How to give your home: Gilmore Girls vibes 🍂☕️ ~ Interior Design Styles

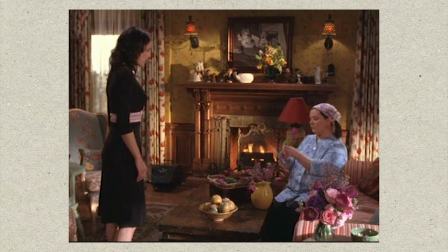288s
Some of my favourite architectural features are the dragonfly fireplace and the stained glass windows there too.
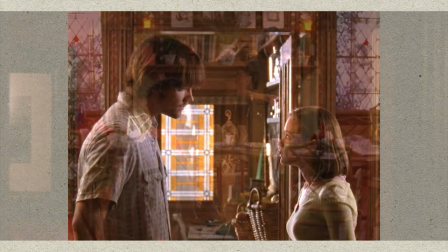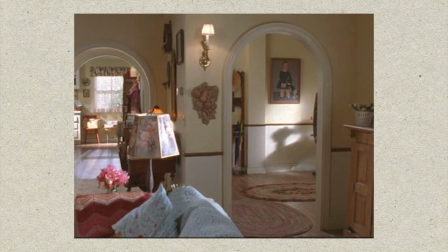303s
And all of the traditional arched doorways in Lorelai's house. Of course, they were probably installed for practical filming throughout the space so that the crew can move easily from room to room rather than a design choice, but still, I think that they really add to the architecture. I think that the set designers created the perfect atmosphere to represent each character's personality.
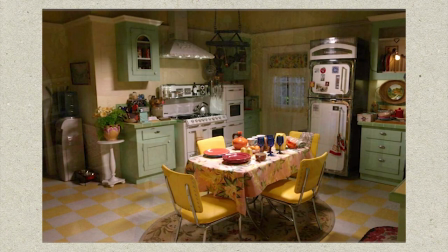325s
Hence why Lorelai's house is warm, cozy, inviting, and cluttered or messy at times.
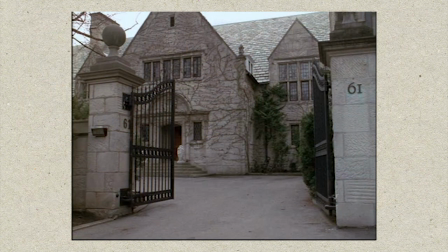330s
Whilst in Emily and Richard's house, everything is symmetrical and strategically placed,
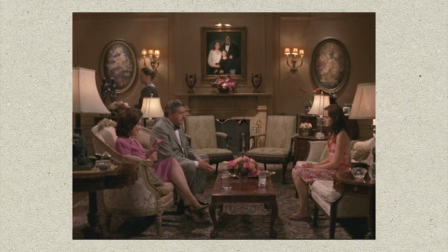335s
prim and proper, and some may say the colours appear cold.
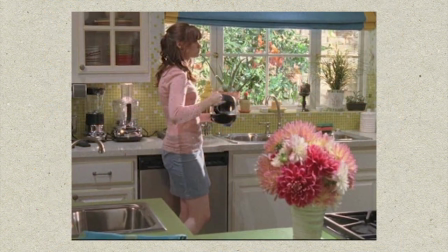341s
Of course, apart from when Emily redecorated the pool house in season 6, and there were lots of fun pops of colour,
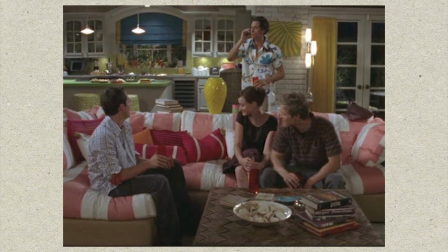347s
and she made it more into an island style with a bubblegum pop edge, a huge change from her normal grandiose interior style.
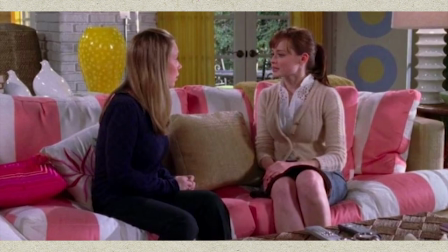So it's these small design decisions that the directors, writers, and production designers have created to really make us feel as an audience, and in turn, it develops the character. Now, the set design of the show, I would say, always had bold, punchy colours, and I assume that was to make each location in Stars Hollow memorable.
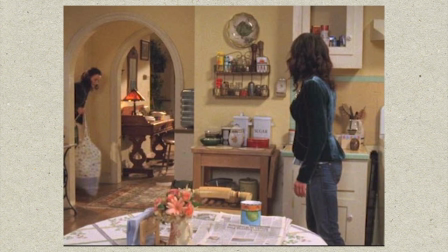381s
Lorelai's house has an off-white or even yellow tint, which we see in the revival changes to a pale green.
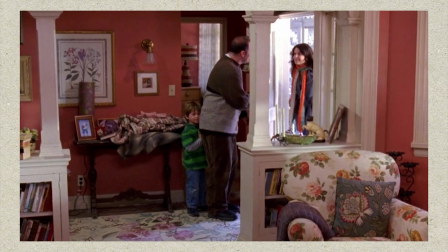388s
Luke's diner was teal, Suki's house was vermilion, and the Dragonfly Inn was a mixture of crazy patterns and colours.
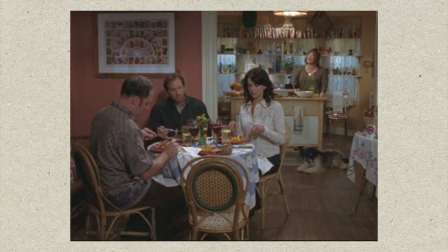397s
Each character's location has a distinctive colour choice, which helps us, the viewer, distinguish between them.
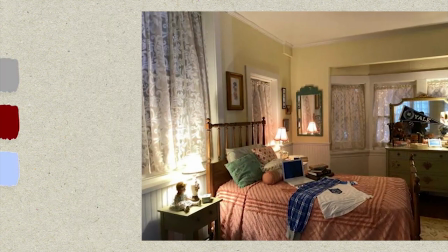404s
Everything is bright, and because of this, the set was brought to life by the colour palette.
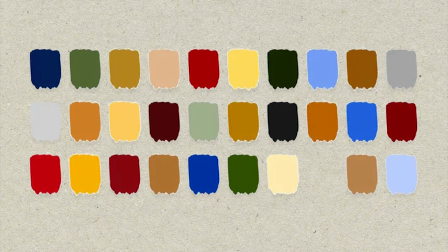413s
Before we look at Gilmore Girls decor, let's look at some textiles and patterns that can bring your space to life. Now, I feel like we can't ignore the use of crazy patterns and clashing textures in the show, which I feel is quite nostalgic because lots of 90s and noughties home interiors had lots of those bold clashing textures, right? I specifically remember growing up with a sage green carpet, velvet furniture, and curtains and bedding that looked something like this. And for the late 90s, early 2000s, I think that Lorelai's house was actually relatively mild.
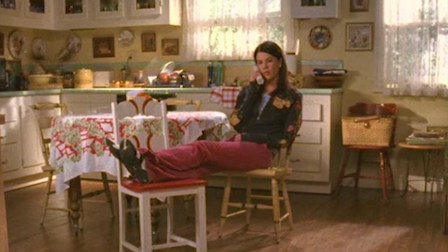448s
It was of course painted in a magnolia yellow tone, but later in the series, that changed to a yellow wallpaper instead. Which is something else we just cannot ignore, the amount of wallpaper used on this show. From the Dragonfly Inn to the Gilmore Girls house, wallpaper is never in short supply.
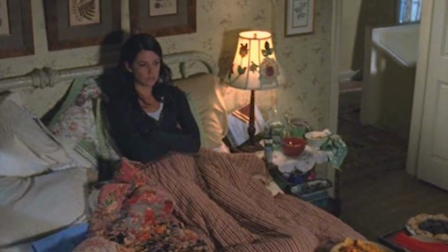467s
So if you want to replicate this look, make sure to look for busy wallpapers.
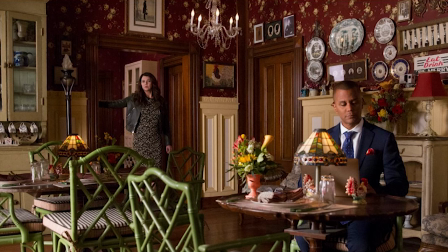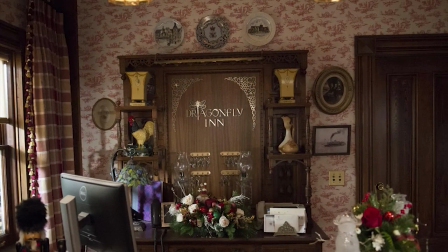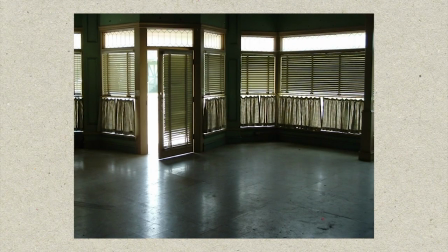482s
Another textile I've always loved was the cafe curtains at Luke's diner, which to me is another way the production designers try to make the space feel less like a hardware store and more like a diner by using a quintessential cafe item.
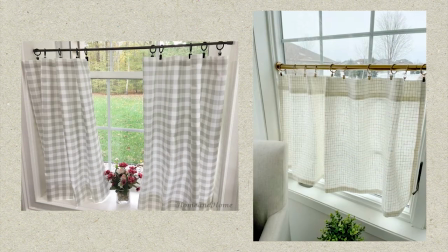497s
To copy the look, plaid design cafe curtains would instantly make your kitchen feel as though you're a regular customer.
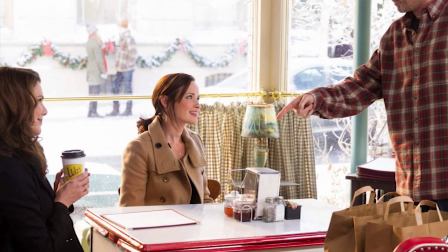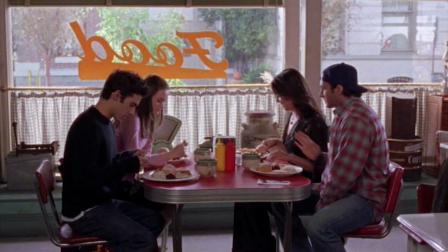My last textile I want to mention that definitely gives that Gilmore Girls style are patterned rugs. It doesn't really matter what shape the rug is because the Gilmore Girls style is all about being eclectic.
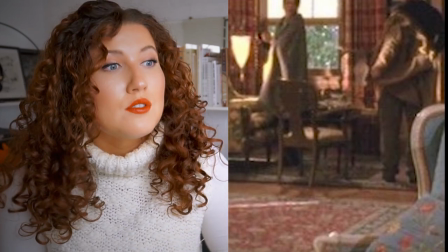526s
I think that this in particular adds to the Stars Hollow appearance because so many of these patterned carpets can be seen throughout the show.